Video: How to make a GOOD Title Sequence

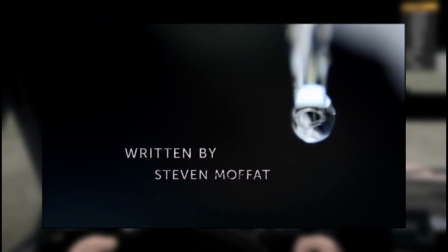4:06 For instance, towards the end of the sequence, a drop of water is shown on the right of the frame so that the centre and left is available for the credits.
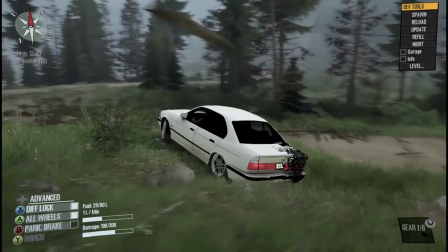4:13 Timing. How long does each frame last for? Do certain shots outstay their welcome?
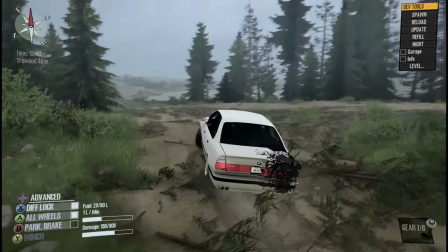4:18 Timing is very important when capturing an audience's attention, as having a shot too long or short can be jarring for the viewer,
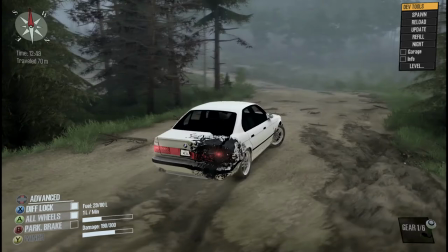4:24 making them question what happened, and making them question what happened there as opposed to focusing on the narrative,
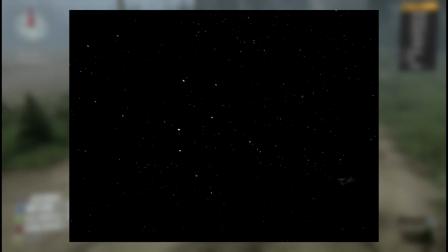4:30 whereas good pacing can draw the viewer in, not letting them get distracted in a sense.
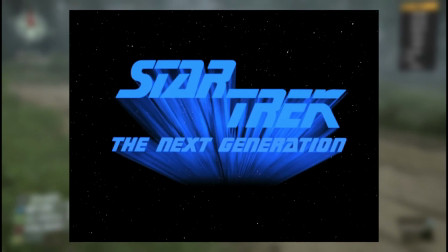4:35 With regard to Star Trek, the timing matches the pace of the show, slow and methodical. However, in my opinion, the credits go on for too long.
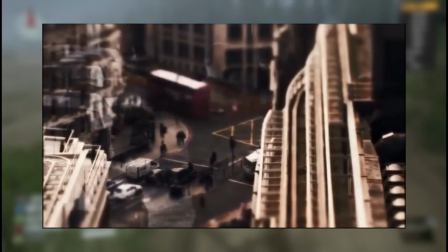4:42 They could have been condensed to 20 seconds or so. In the case of Sherlock Holmes, the pacing is significantly quicker to match the pacing of Sherlock's own mind,
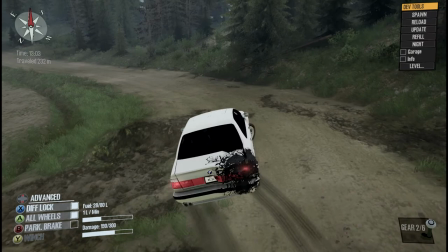4:51 and in the show he usually has days, at best, to piece together an investigation that would take the police months if not years.
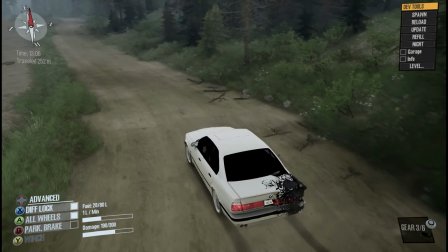4:57 Double Exposure Can you tell if a green screen is being used? Double Exposure is placing two or more images, clips etc on top of each other,
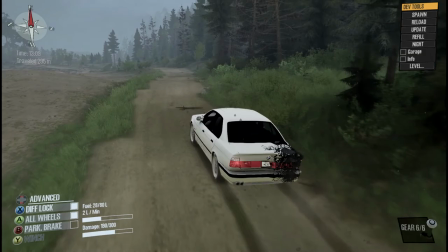5:05 usually with some amount of opacity on either part, to blend the images or clips together.
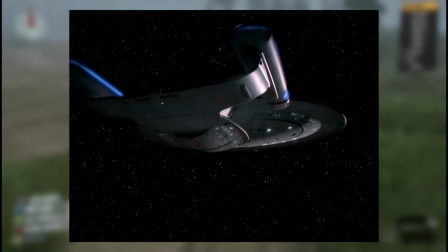5:10 This can be very useful for transitions as you have a clip on one location, then blend the clip of another location to visually show the passage of time.
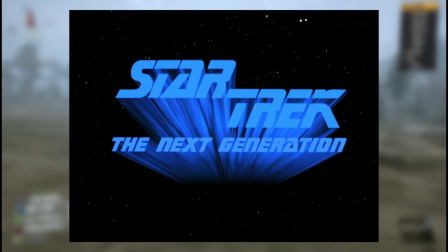5:19 In Star Trek, the only instance I noticed was when the Enterprise flies through space, which then introduces another one of the cast.
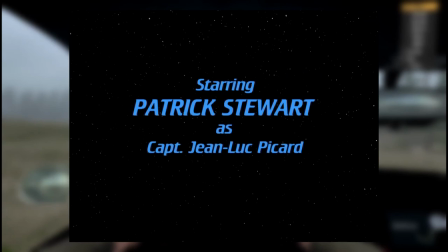5:26 However, besides that and possibly the zoom-in, there isn't a noticeable passage of time or use of double exposure.
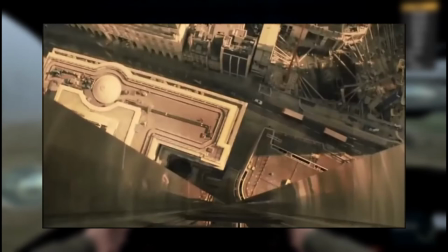5:32 In Sherlock Holmes, however, their time-lapse segments show significant passage of time along with many fade-in and out transitions to introduce new clips and
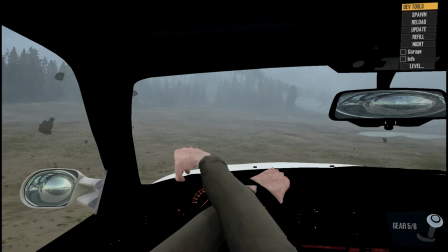5:40 the use of written text on top of other clips show a heavy reliance in double exposure techniques to represent the merging of information in Sherlock's mind.
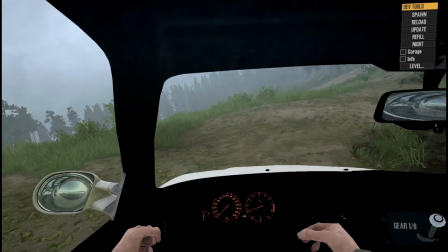5:50 Why is the director trying to tell the audience? How well was it executed?
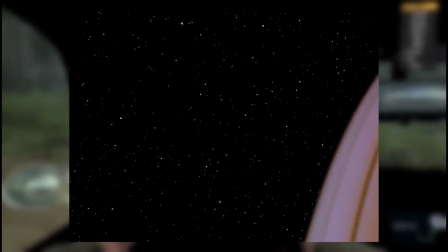5:54 Conveying the message in most TV shows is the most important part, as it represents the director's intent and why they made the show in the first place.
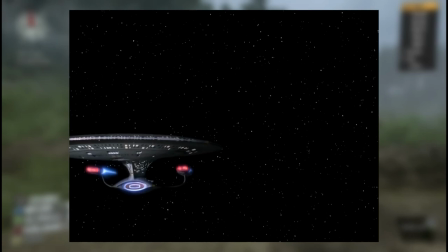6:02 In the case of Star Trek, this is the sequence's biggest strength, as narrative is clear and concise,
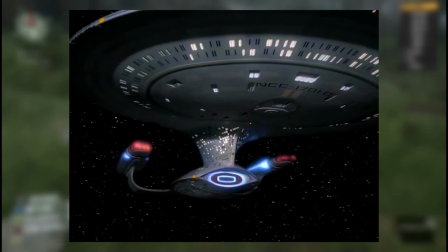6:07 as mentioned before, and the viewer knows exactly what the purpose of the show is. The crew of the Enterprise is studying alien life and planets for the benefit of humanity.
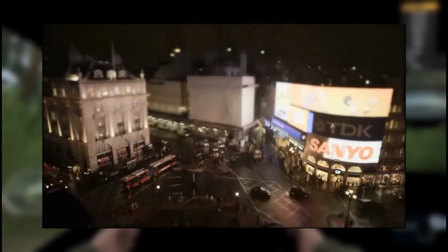6:16 With regards to Sherlock Holmes, however, the narrative is a lot less obvious.
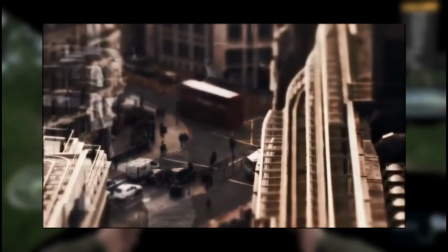6:19 That is not necessarily a bad thing, but to a casual viewer, it would seem unrelated to the show itself besides the location.
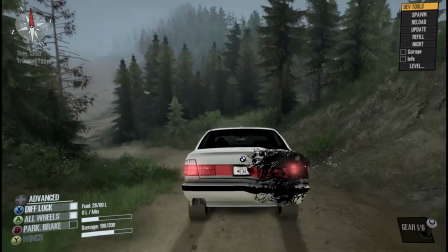6:26 Mood and atmosphere, how does this make me feel? Does it draw me in? To me personally, atmosphere is the most important part of what makes a film,
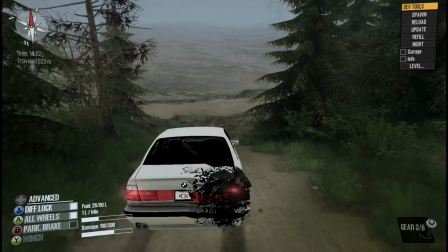6:34 as the emotions you feel and the effect it has on focusing the narrative is what I remember most when I'm done watching a film.
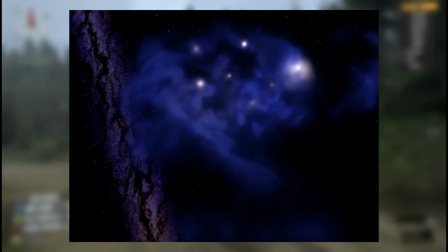6:40 The way Star Trek portrays this is a good example of showing the scale of the universe,
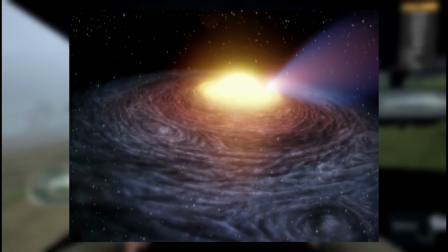6:44 hence portraying to the viewer how much space both the crew of the Enterprise has explored and will explore,
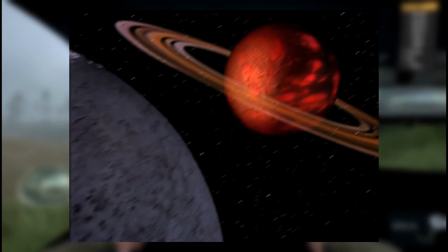6:50 setting the stage for what the viewer can expect from the show, and the monologue also adds both to the realism and the scale of the worldbuilding.
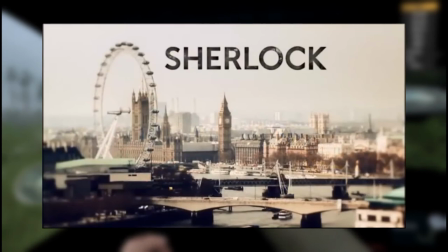6:57 With Sherlock, the speed of the time-lapse, as well as the speed of the transitions, convey the speed of which Sherlock figures mysteries out.
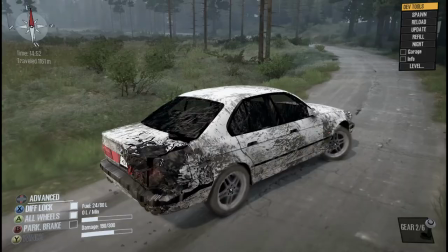7:04 The speed of the intensity of the music also conveys a sense of urgency to the viewer. Genre Characteristics Can I identify what genre this is?
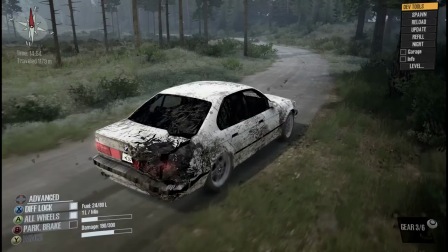7:12 Does it fit or not into what I expect from a said genre?
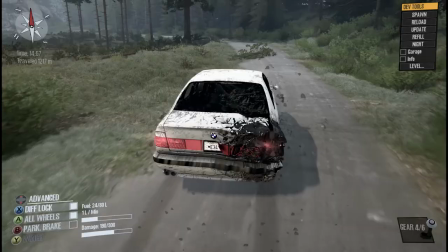7:15 But knowing what genre a show is can help with analysing what makes a show great or bad by comparing
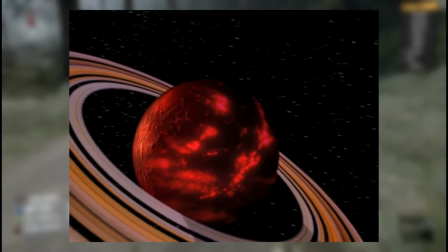7:21 it to other shows that succeeded in the given genre and helps with categorising the show in search indexes.
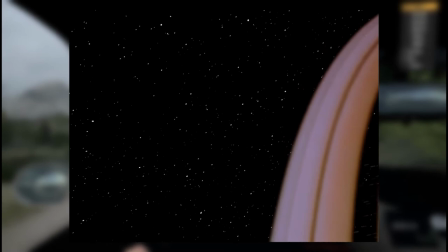7:27 With reference to Star Trek, it would be very good at exemplifying the sci-fi genre as the franchise basically started it.
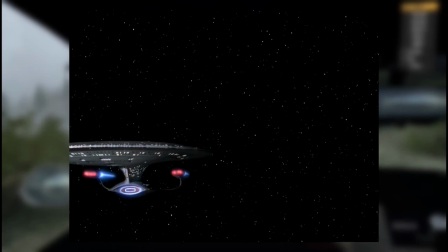7:33 It is exactly what you expect from the genre with spaceships, the vastness of space, a plethora of unique alien species and more.
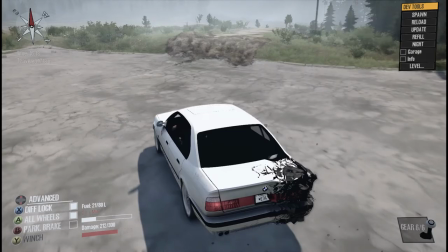7:41 In the case of Sherlock Holmes, it's a similar situation, as the original book the BBC show is based on also basically invented the detective genre,
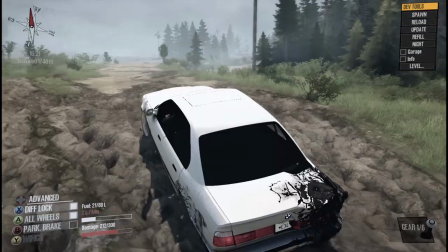7:49 with many puzzles and mysteries to solve, mainly murders obviously, multiple smart villains, best detective in the world, etc.
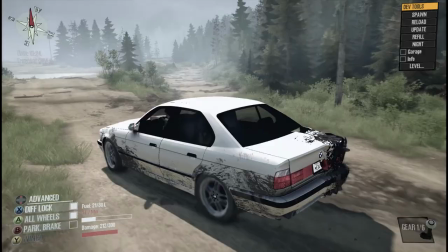7:55 But all with a modern twist, hence Sherlock has modern technology such as smartphones and the internet at his disposal.
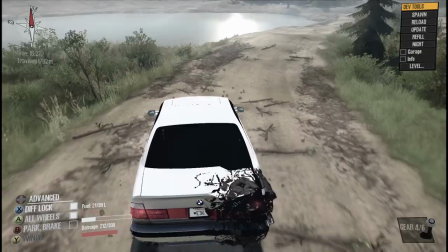8:01 Target audience. Who is the show made for?